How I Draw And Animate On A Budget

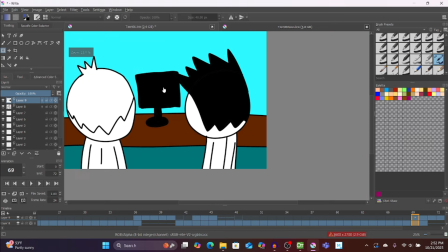[28:52]
It fucks with, like, I'm trying to do like sort of perspective, like this is in the
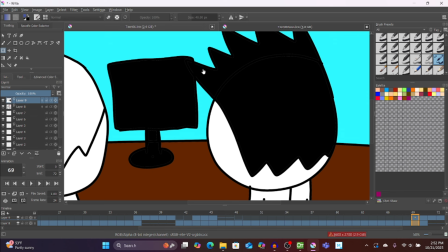[28:57]
back, but you have this, and then so where his hair should go, it should go like, maybe we can
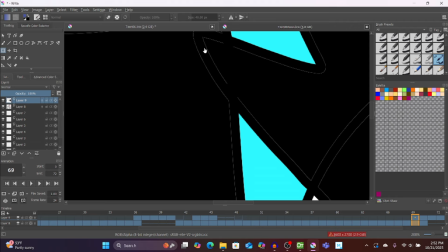[29:03]
see my little hacky like bucket tool fuck up here. So it goes into the TV a little too much, so
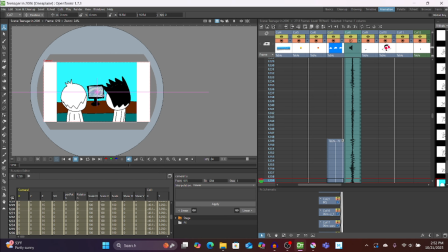[29:14]
when you look at it,
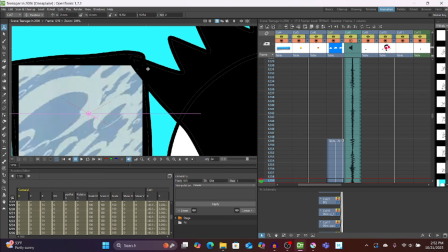[29:16]
so even though this is all one drawing, the way I still got his hair to like kind of go over top of that,
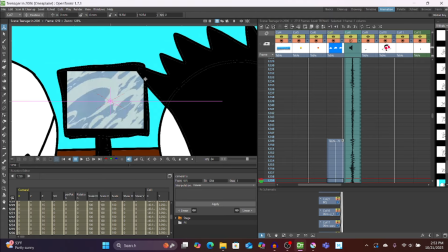[29:23]
not to, it doesn't look like there's just, it's like caught in the screen there, is, let's see it.
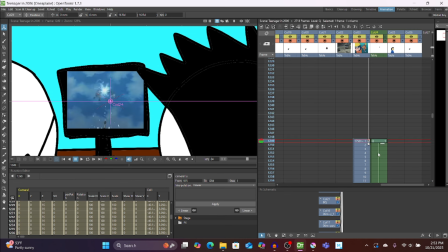[29:29]
This green little column here, it means I clicked this brush and actually drew something,
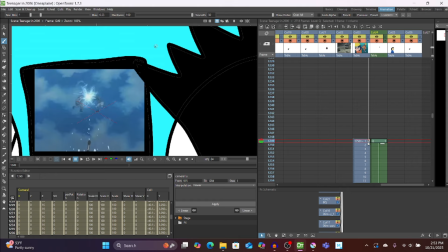[29:37]
so I filled in his hair with like that, but I don't just draw in OpenTunes, because the way this works is, oh my god, that I don't like that. I need it to be just instant.
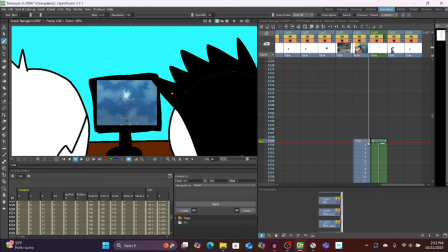[29:53]
so we have that.
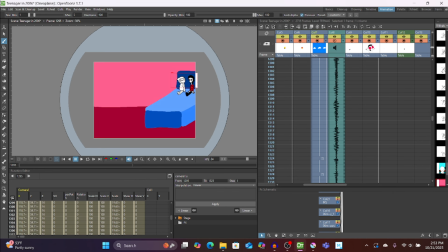[29:59]
Let's see what else is here. Oh yeah, another thing where it like pans out to reveal this. I don't know why. Don't know why I just didn't. It could have just had one frame, or I guess two, for his drum animation.
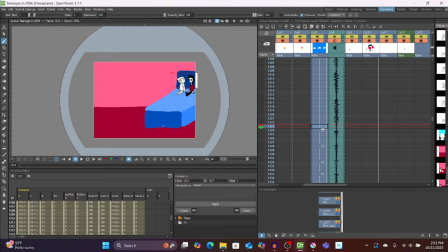[30:16]
I don't know why I just didn't just already. Oh, that's right, because they changed their faces. That's right. And then, so when you get to this is.
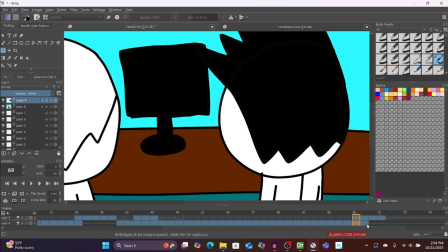[30:28]
So by this point we have like, so there's.
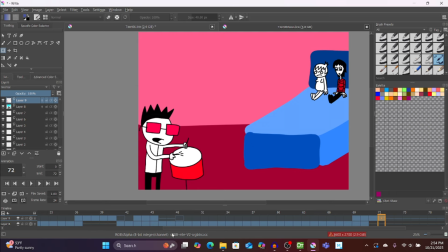[30:35]
That's another sort of shortcut thing, is there's only like 70 unique frames, and there's just certain ones are on screen for like certain amounts of time to stretch it out. And so my computer kind of like, once you get to this many like frames of something,
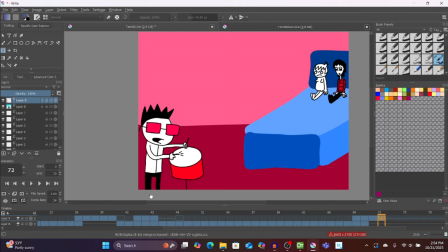[30:53]
it kind of starts slowing down, straining the computer. So save that as its own thing here. Then let's go to part 2.
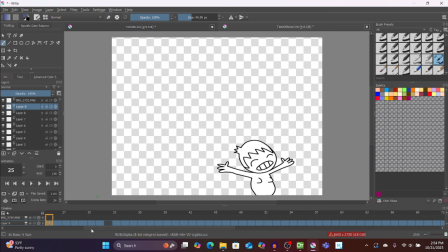[31:05]
It is this. This is a weird thing. It's like a mix of like kind of like dragging him across the screen and frame by frame. So if it'll let me in there, see a sort of smear thing where he's like stretched out, his fingers are bent back like that.
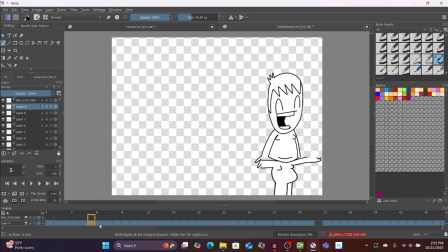[31:24]
Comes all the way over here. That's him squashing down, but these are all new drawings. I think. Nope, those are new. And this part's different.
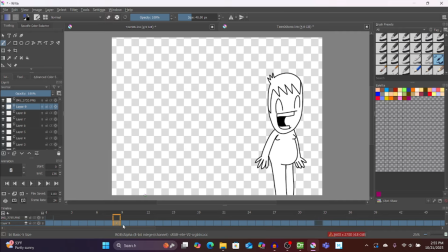[31:39]
I just had to add more to his legs for him to be taller. Comes down, it's the same copy paste of that same frame there. Comes back. This is a weird little thing here.
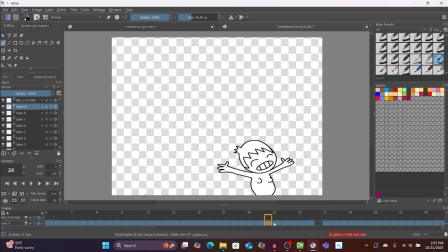See, he jumps. That's all just one drawing that I rotated, and then
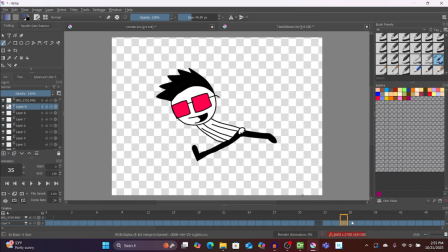[32:10]
so here's his Naruto run down the hall. Let's see how that looks in here.
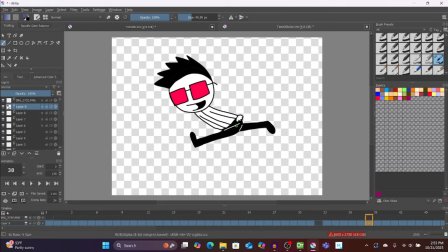[32:15]
I actually bothered to kind of put the effect to show that this is the other leg in front this time.
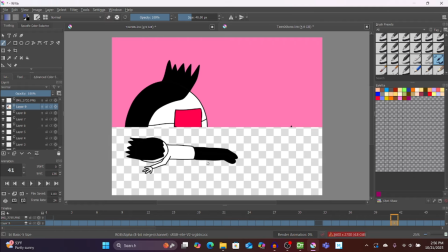[32:22]
And he trips, kind of slides a bit. Let's see how that looks.
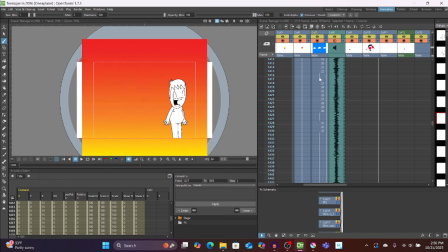[32:29]
Is it this? No, it's not that. I think it's this.
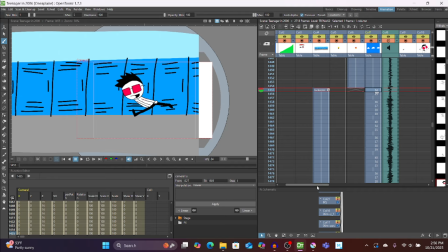[32:34]
Yep, see so this is the file for the lockers as their own thing in the back, so they can pan through like this.
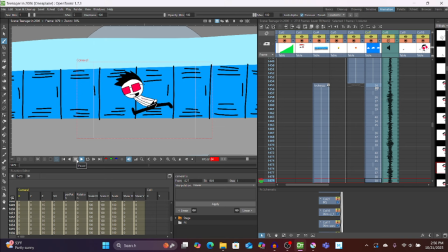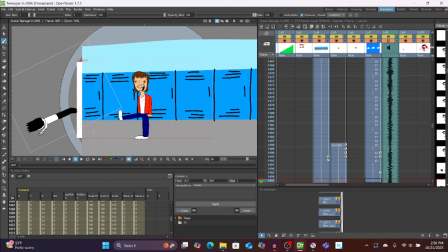[32:48]
And then I kind of just, instead of him like sliding, this looks more like tripping, to have him like rotate away like this.